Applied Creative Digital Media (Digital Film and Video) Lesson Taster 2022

Hi, my name's Rob. I am the course leader on the Creative Digital Media Production course here at Huddersfield New College. This taster session is a bit of a chance for me to show you some of the things that we do. Obviously we cover quite a lot on the course.
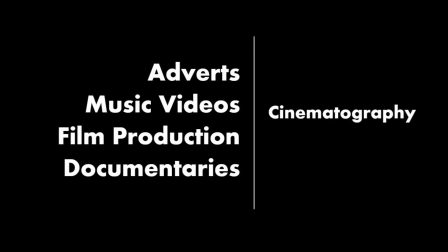We cover things like advertising, music videos, documentaries and film production, and that's quite expansive, so we can't really cover that in the short amount of time we have. But they all have one similarity, and that is cinematography, or the use of camera. So this taster session is a chance for me to talk to you about some of the key sort of principles and rules and how we do that and how we sort of like set these kind of shots up.
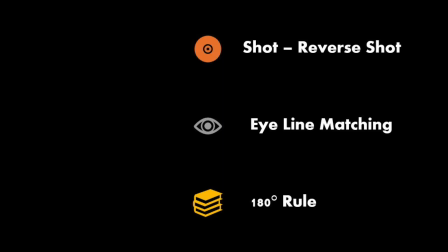And we're going to talk a bit today about the shot reverse shot, the eye line matching and the 180-degree rule. And we're going to do it by demonstrating that with some students. So these 2 points, the shot reverse shot and the eye line matching, they work because of a thing we call the 180-degree rule.
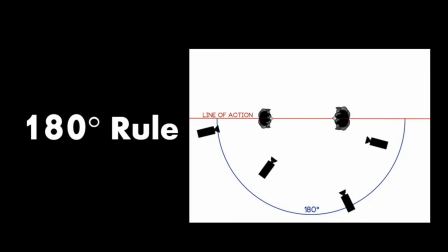So I'm going to explain that visually with some students. So Grace, if you'd like to come and stand here.
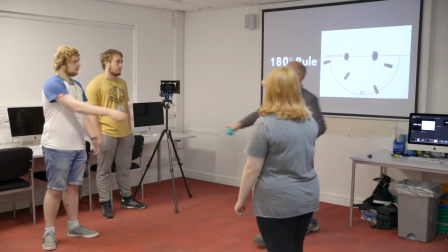So we have here this morning, we have Sam and we have Grace. Now when we have a scene where we have either talking, interacting in some way,
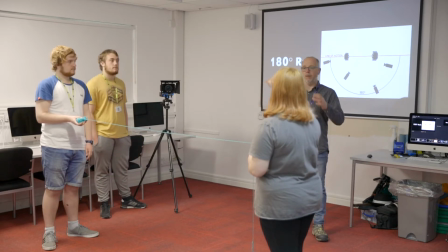we tend to have a shot reverse shot that only works because of this 180-degree rule. So we have an imaginary line drawn between our 2 students, and Luke, our camera operator, is going to set the camera up pointing at Grace.
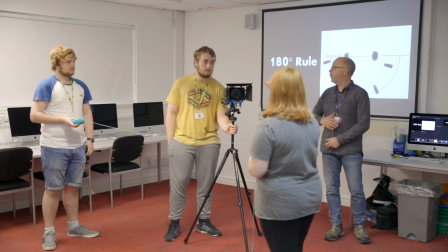So the first thing we're looking at is the idea of the shot. So if we look here, we have our shot of Grace.
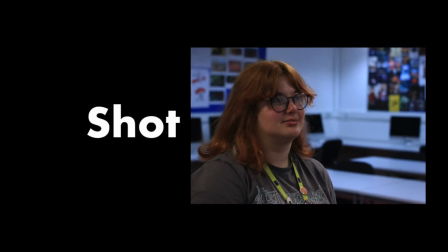Now as you can see,
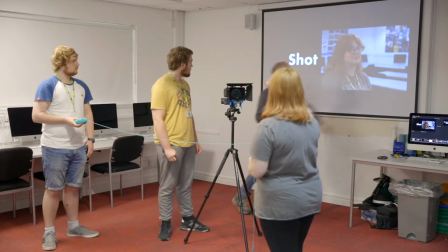the shot itself leaves a lot of space at this side because Grace is looking over towards that side of the frame.
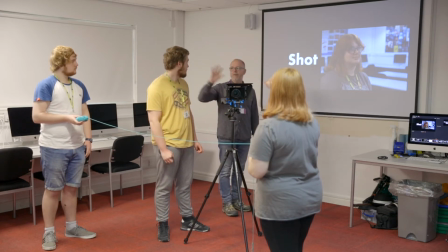Now, the 180-degree rule means that when Luke decides to film Sam, he's going to move the camera, but he's not going to cross that line.
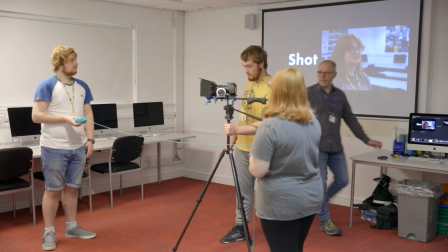So if you want to move the camera, Luke, to frame Sam. So now we have our other shot.
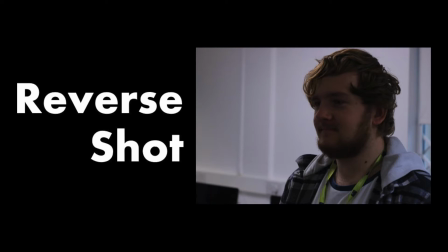So this is the reverse shot of Sam. You'll notice Sam's not wearing his jacket.
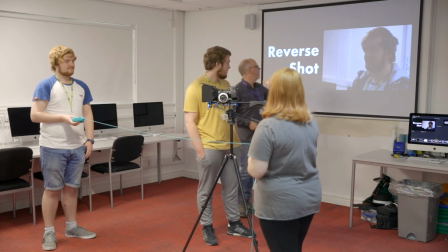Never mind. So we have shot, reverse shot. So if we look at that again,
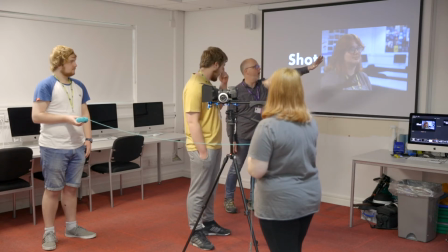because we don't cross the line, Grace is looking over to that way, and then when we would cut to Sam, he's looking this way.
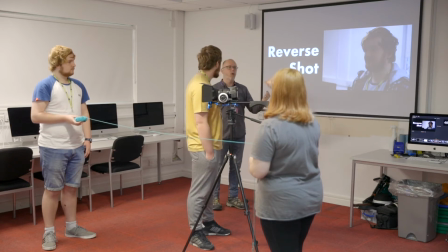And this creates what we call our eye line matching.
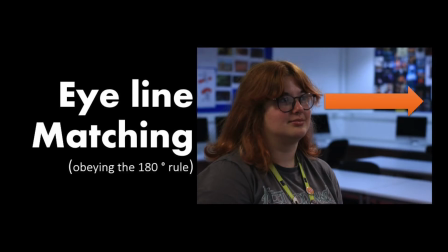So here we have Grace, she's looking over that way, and when we cut to Sam, Sam is looking the other way.
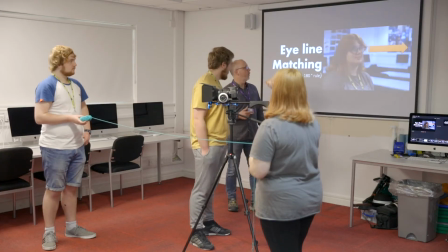Now the beauty of this is that our brains assume that Grace is looking at Sam, and Sam is looking at Grace. But we could film these in 2 different times, on different days in different locations, still cut them together, and they would still look like they're looking at each other.
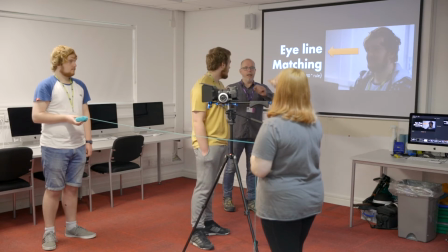And that is because we are obeying the 180-degree rule.
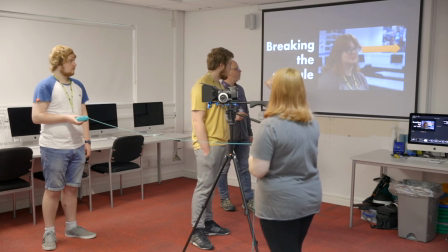Now, we can break that rule, and if we break that rule, so if we take this shot, so look, if you just point the camera at Grace.
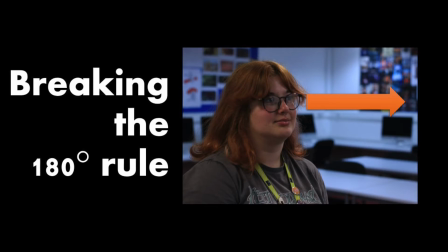So this time, Luke's going to create the same shot with Grace, but now, when he decides to shoot Sam,
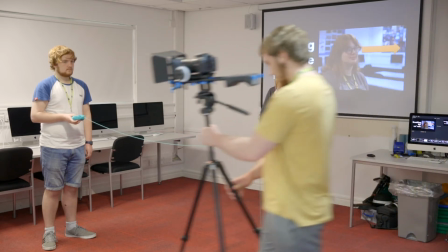he's going to break, quote unquote, the rule and cross the line.
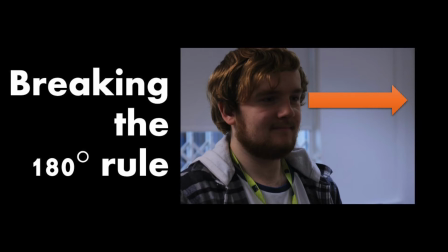And what happens here is now we have our original shot of Grace looking at Sam, but when we cut to Sam now, Sam is looking in exactly the same direction because we've crossed that 180-degree line.
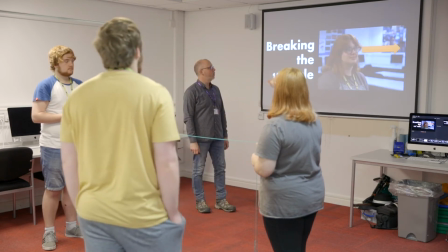And that means that now we have to ask ourselves, well, Grace is looking over there at something, and now Sam's looking over there at something.
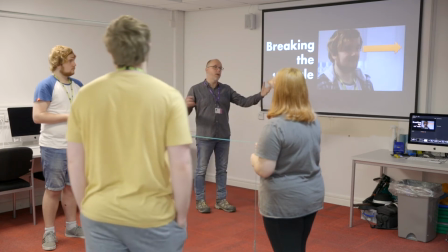So they are no longer communicating to each other.
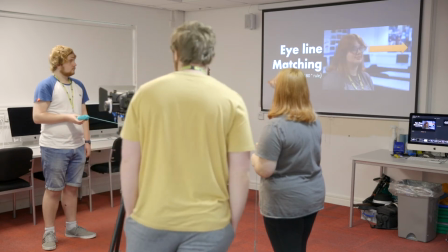Whereas before, eye line matching, not crossing the line, they're looking at each other. But when we break that rule, we can see that Grace is looking over one way and so is Sam.
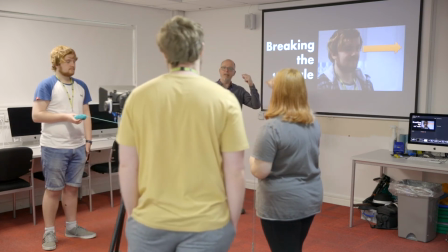And so therefore, our brains tell us these guys aren't talking to each other, they're not interacting,
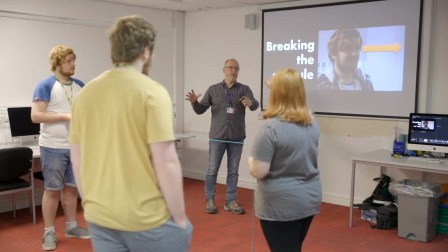even though we can see physically in the space that they are looking at each other.
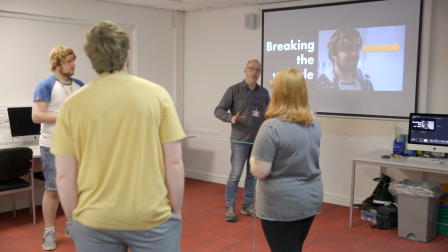Now there is a way that you can break the rule of the 180-degree rule, and Luke's going to demonstrate this now.
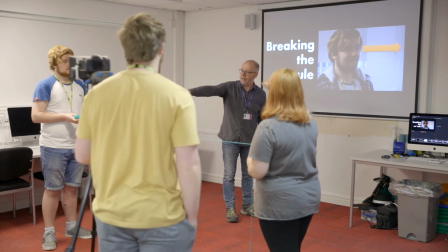He doesn't know he's going to do this. So grab the camera a second, Luke, and I want you to stand behind Sam, pointing the camera at Grace.